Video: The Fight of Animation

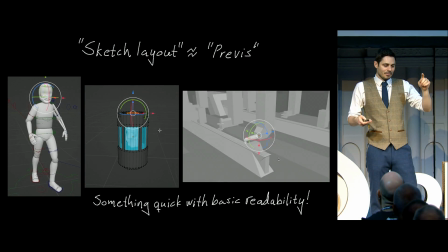748s
So there's a kind of a symbiotic relationship happening where it goes a little bit back and forth. But moving forward,
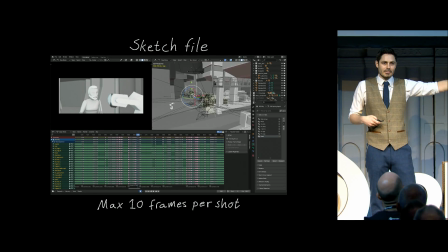755s
I set myself some limits because my background is animation and it's very easy for me to escalate things out of control where I just start actually animating stuff.
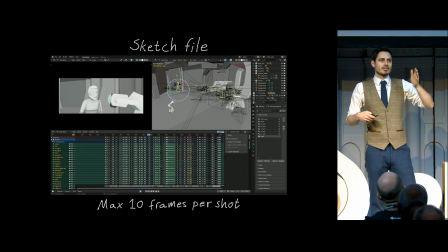764s
So I put a strict limit that every shot only gets maximum 10 frames and I'm only working with images.
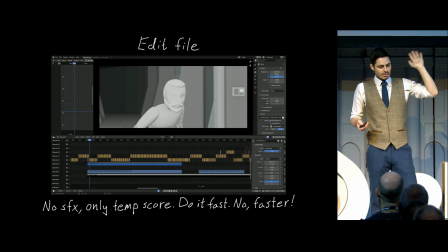771s
So I'm just making little stills and with the fewest amount of storytelling poses.
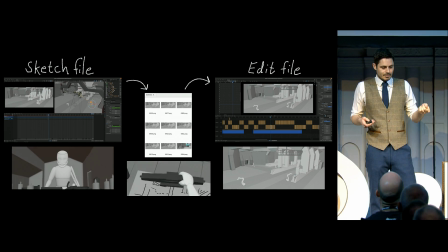776s
And then I export that into an edit file. And that's where I'm gonna find out the timing of everything.
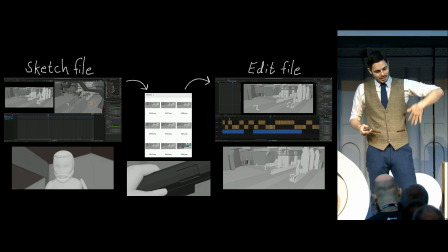782s
So it's kind of like this in it. And I also just allowed this folder to have this long legacy of everything I export it.
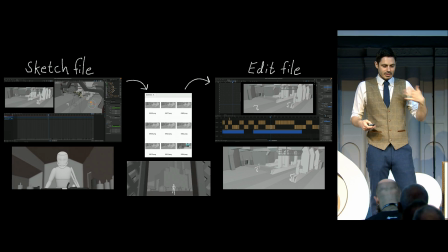789s
That way I could always find things back, but also I looked at it as disposable art, basically.
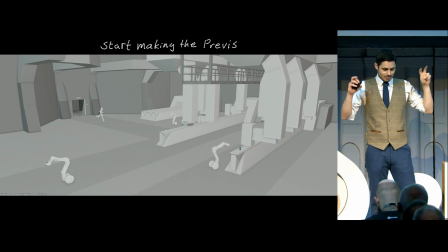795s
So now we're going to start working with the previs. Very fancy word for what is kind of meh.
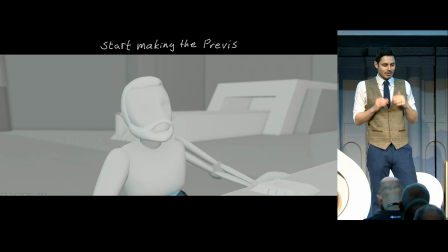803s
Shot inspired by Indiana Jones. Very obvious. There's like a lot of these like cinematography things where I'm totally ripping off other people's ideas.
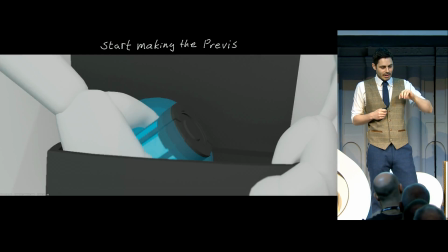810s
Here we go. Two robots coming in. Oh, no. And that oh, no. Very much inspired by Jaws.
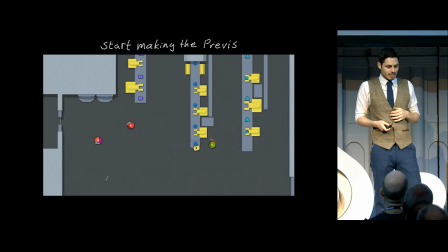816s
I do like how I did manage to hook up all the shots so when an action is happening it always flows into the next one.
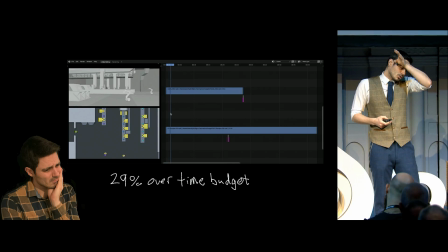823s
But wait. Stop. We are right now 29% over the time budget and it's actually getting worse.
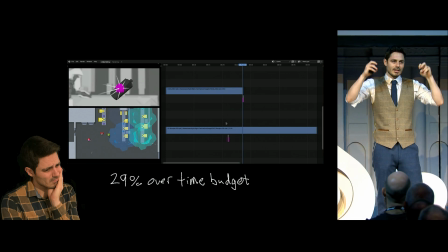832s
I'm noticing that in the beginning it's not too bad but it's like escalating.
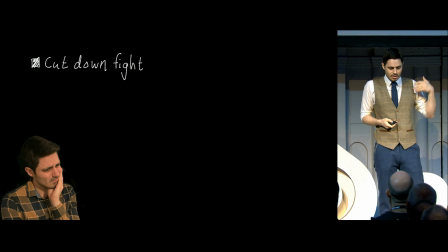835s
The more shots there are the more the cinema time starts eating into my overall budget time.
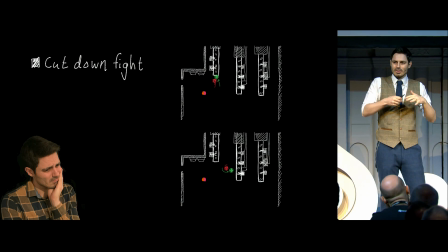842s
So, let's cut down the fight. These two parts, technically, if you took them out, all the other stuff, the cool stuff would still happen.
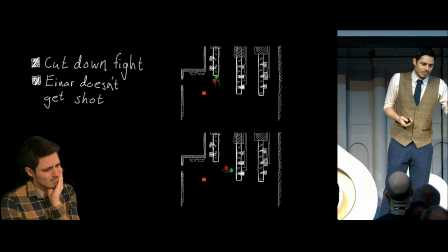851s
It's just you just limit the scope of the entire fight. But I have to do it.
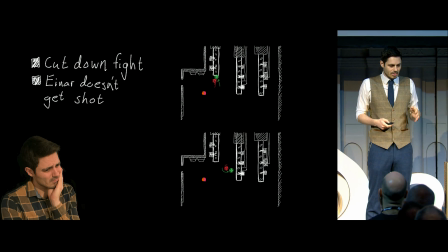856s
I have to do something. So, let's not make the hero get shot. I mean, it's just like a ricochet shot or whatever.
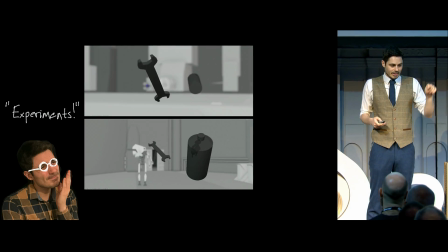862s
It's just too complicated. While I'm doing all of this, I'm still doing a lot of experiments. I'm constantly, like, here, we have the same action, but it's a different camera angle.
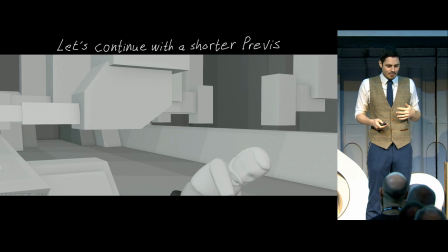871s
And I'm just trying more and more and more. And then at some point, it's like, okay, this one is probably better, so let's just go with that.
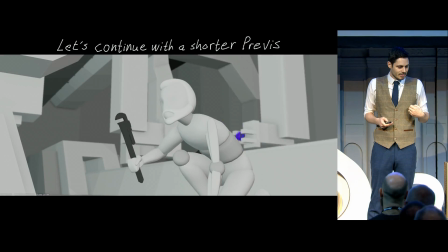878s
And now we're going to continue from there on out. Okay.
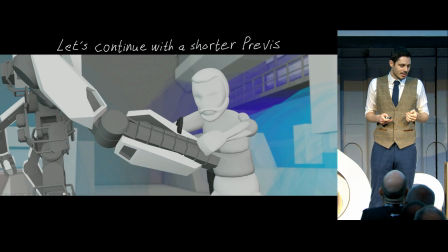884s
Explosion. Slow-mo shot. So expensive. Amazing. You got to disable that gun.
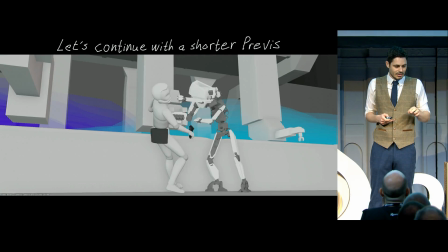890s
That became like slightly ambiguous the way I did it there. So yeah, I had to figure out a better way of doing that.
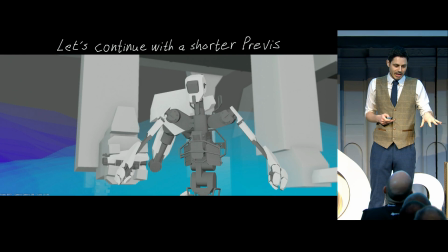896s
Okay. We've got the gun arm stuck. That's great. And now the hero needs to be badly wounded.
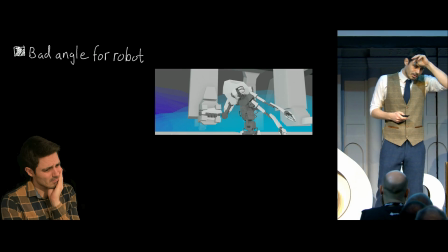903s
And that actually doesn't look that great. So I have a problem here because that angle,
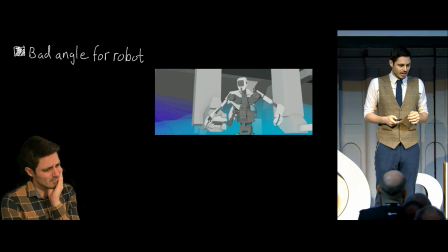910s
he's kind of walking into the gun arm and the silhouette value, it doesn't look very nice.
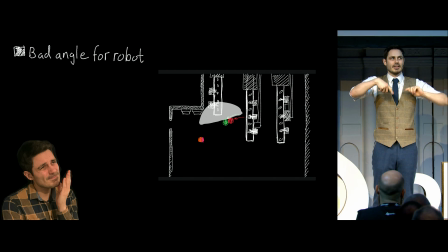918s
What if I reversed the axis, or like I crossed the axis?
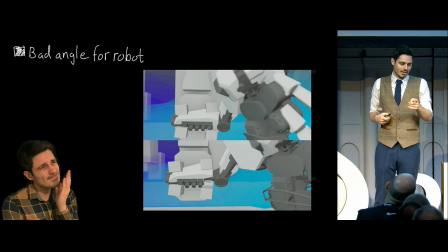924s
So the camera goes on the other side. And that way, when all of this happens, boom.
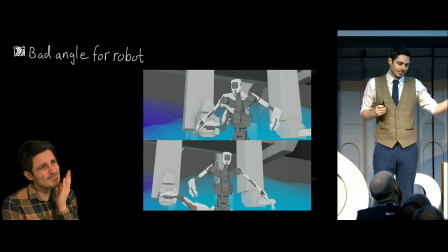931s
So now I managed to cheat it basically by crossing the axis during that hit. And this feels way better. Now there's a way clearer silhouette.
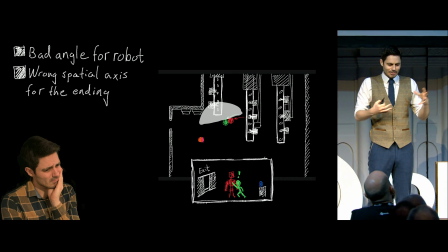941s
By solving this, I created a new problem, a spatial problem that I'm kind of on the wrong side of things. But the thing is, if it's robot, hero, door, Or why doesn't he just walk out the door?
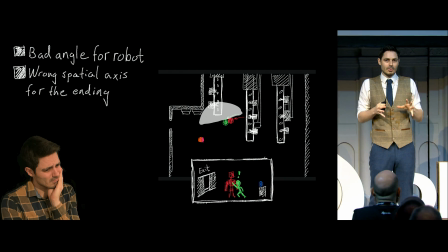955s
I need to make sure that in that moment the new questions like this don't get, you know, awoken or whatever. So he needs to be badly wounded and it needs to happen, like the next part needs to happen quickly enough that we don't start considering these ideas.
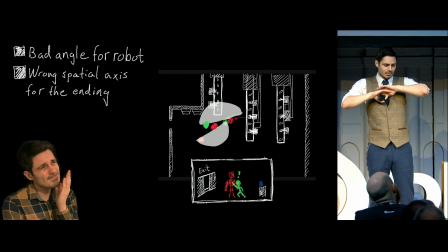970s
And also for the entire spatial thing, there's this broader idea for the whole cinematography is that the house where he lives is on the left side of the screen. And while he's infiltrating the factory, he's going screen right constantly.
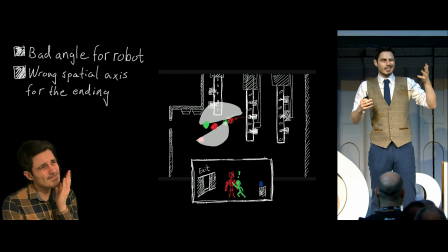985s
So when he exits, I'm gonna need him to go screen left. We're on the wrong side right now. So the idea is, okay, how do I flip the axis again?
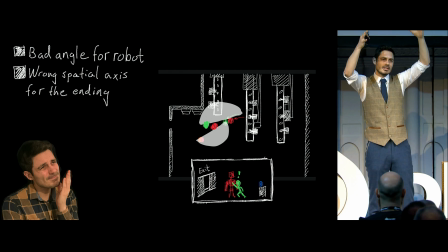993s
Well, maybe when the robot gets defeated and he's kind of slumping down,
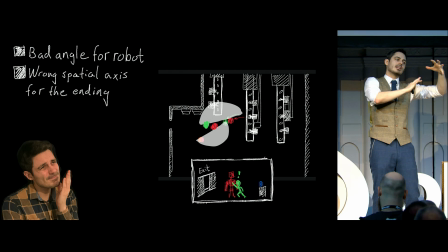998s
maybe I have like him slumping on his knees, and then he kind of crosses the line.
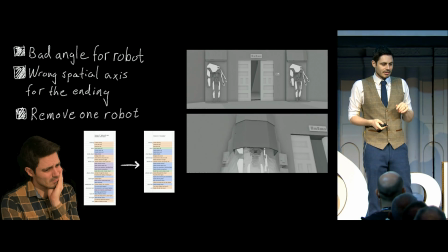1004s
And then, yeah, hopefully that works. But I'm gonna have to remove one of the robots.
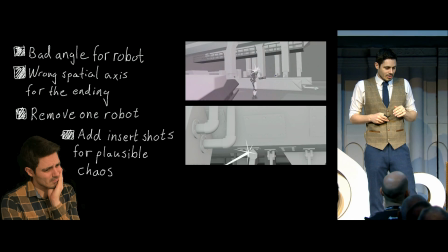1009s
There's no way around it. So I'm kind of now making a hybrid between that shorter version and that longer version.
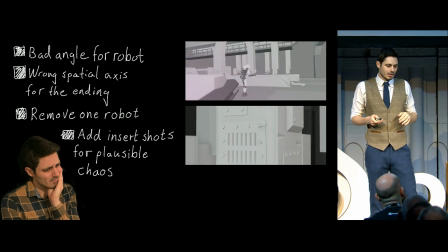1017s
So more things. There's like just to create more chaos, have some more insert shots for when all of the crazy stuff is happening.
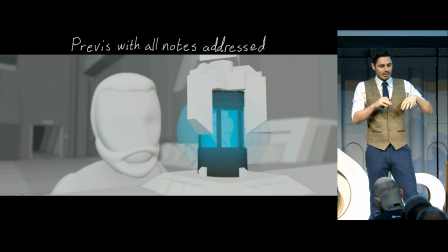1024s
Okay. Now all the notes have been addressed. So the guy comes in. And, you know, I'll just like put in while you're watching, I'll put in little tidbits.
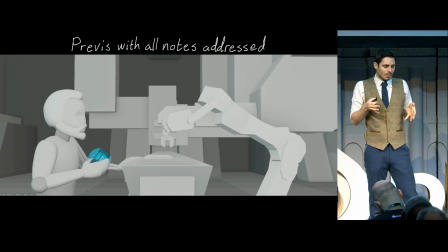1033s
So this like pack robot, it does serve an extra function,
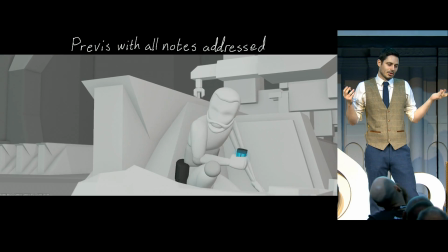1039s
which is raising the stakes because it gets shot and you see this creature get killed.
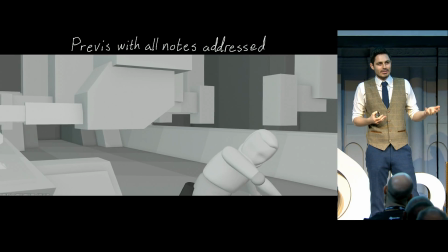1048s
And it's like intuitively that raises the stakes even though it's just a robot. But you've got to work with what you have.
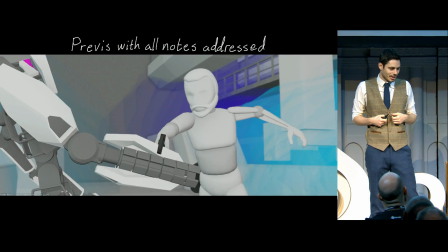1054s
You can't have like a random employee who just got shot. We can't model all of that.
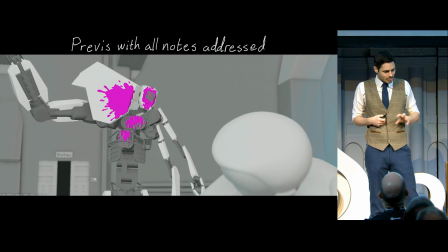1059s
So expensive. Oh my god, that's an amazing shot. Okay. So here it's It's all functional.
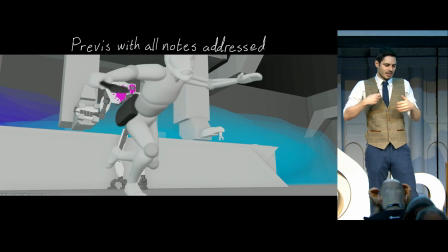1066s
It's all working. You see there that there was this problem of, is the gun arm still working or not?
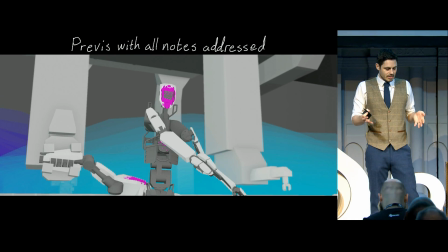1073s
And that's like when I took it to the next stage,
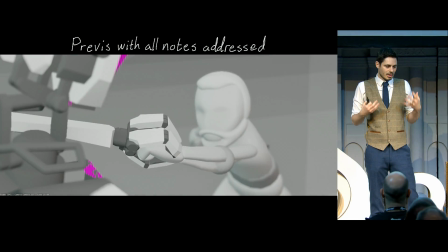1076s
we had to start addressing that because you don't want those kind of questions coming up where did the gun arm still work or did it not?
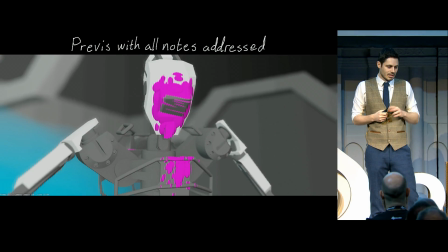1084s
Okay. Here we got the hand ripped off. He's got very stabbly, of course, the shape right now.
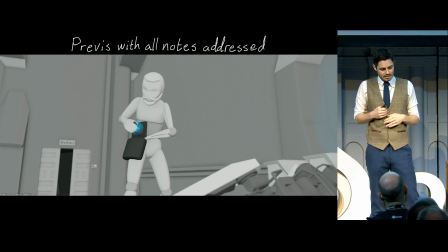1090s
Stabby, stabby. Camera goes up. Near Hero victory. Here he's crossing the axis, now he's on screen right.
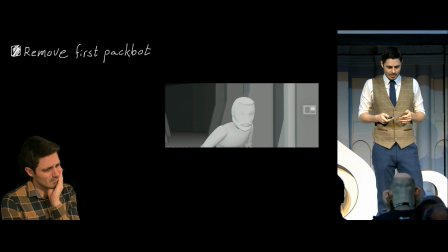1097s
Hero can now exit screen left. And everybody's happy.
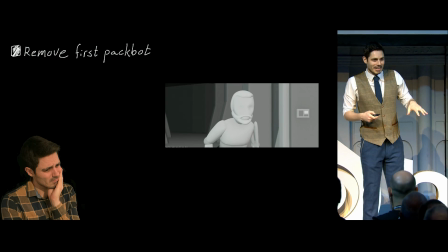1101s
So just from that, I don't have enough time, please.
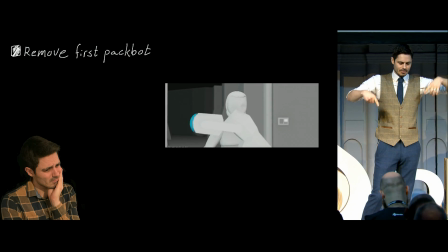1110s
So I still have to address notes. Let's remove that first pack bot. Also the interior of the factory got designed, so there's like these,
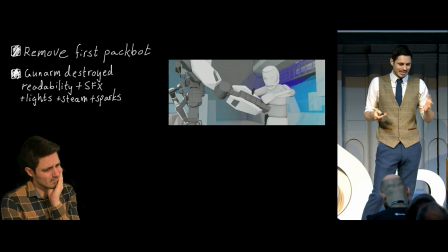1118s
it's a little bit like these murder holes from Star Wars where he's not going to fit there and also it's a little bit jarring when it happens.
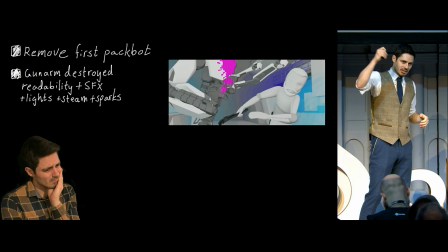1125s
I kind of like the idea, but it didn't quite work. When the gun arm is getting destroyed, instead of he's using the wrench as a hook and he's like ripping it up.
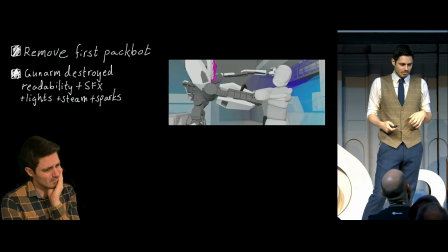1134s
Let's flip it so it's actually the mechanical arm that's grabbing it and then he's bashing it.
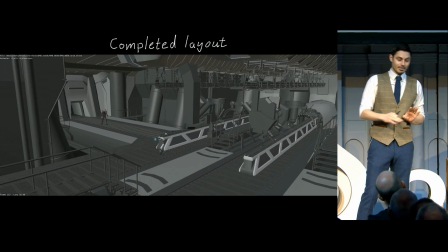1139s
So that way it's just visually more clear. So this is the completed layout. I'm really jumping ahead here, by the way.
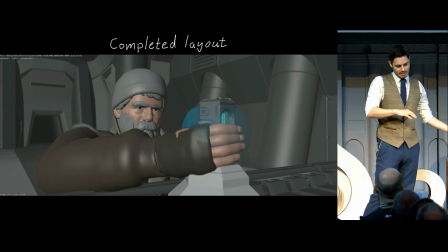1146s
This is the completed layout. So this is me taking the previous idea, and I'm putting it into more of a layout form.
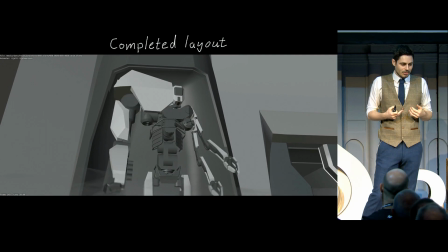1152s
At this point, we have some things being designed and rigged and whatnot.
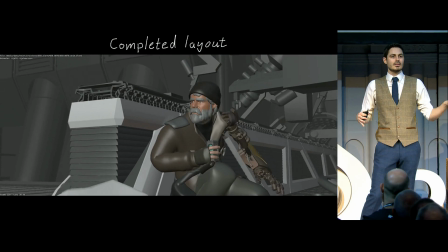1159s
And you use what you have. I think the face... Yeah, the face is not rigged, so he's like, oh, no, it's all dead in the face.
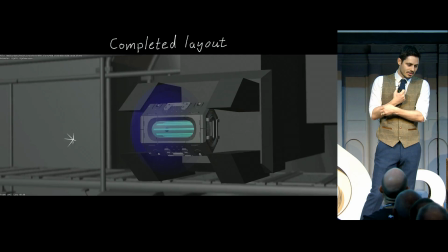1169s
Yeah, we still got that spanner. That idea just...
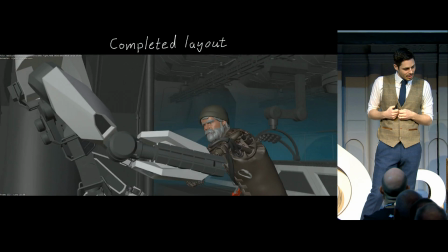1173s
I kept forcing it in there, and And it just didn't help out that much. And got a very expensive shot.
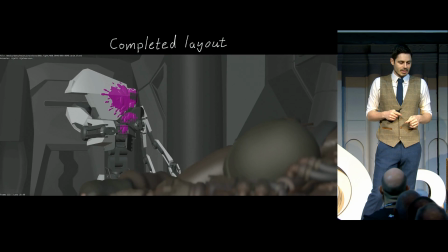1180s
You guys are not noticing it, but with each iteration that you're seeing right now,
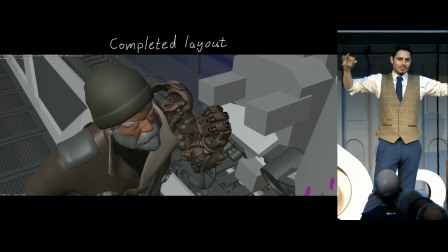1186s
every shot lengthens just a little bit the overall time.
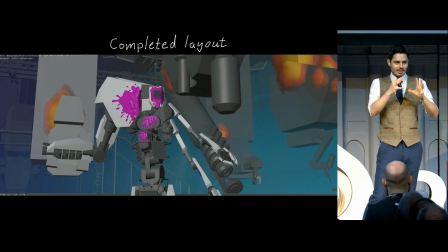1191s
So that's the cinema time, because every shot needs to tell a little story, and you need to comprehend it.
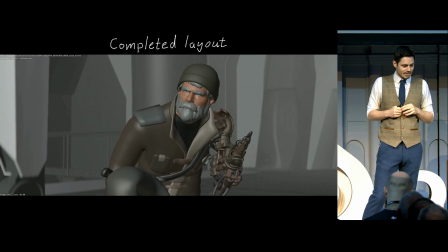1197s
And when you start adding them up, they kind of start eating away a lot of your time budget. it. And now we have the finale.
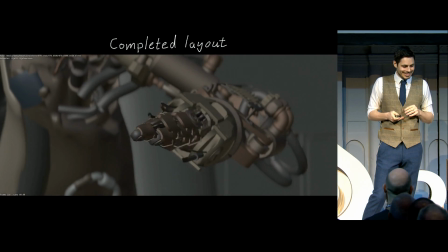1205s
He looks not sad at all. He's very stoic. He's totally fine. And now comes the stabby stab.
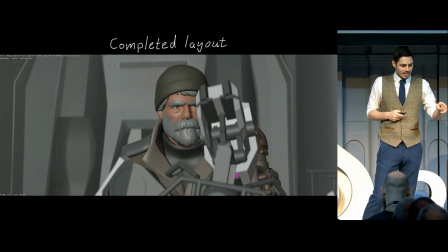1212s
Okay. And that's it. So, yeah, and it's all happy.
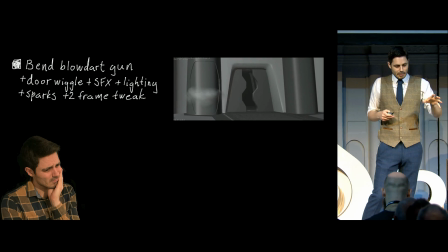1218s
So yeah, there's a couple of small things. So as you move into the future, there's like these beats, like, you know, this idea that he put the blow dart gun there to not allow the exit to actually close. And it's like, is it obvious enough? So you have to do some camera work. Is that enough?
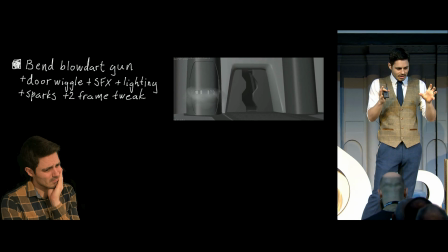1234s
Okay, maybe the door wiggles a little bit. Let's tweak the frames a little bit.
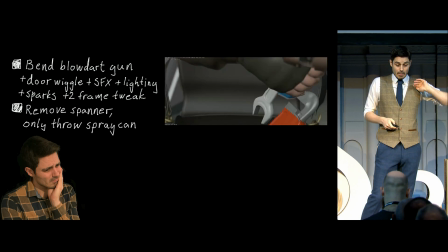1240s
And then with sound effects and lighting and everything, that's going to be great.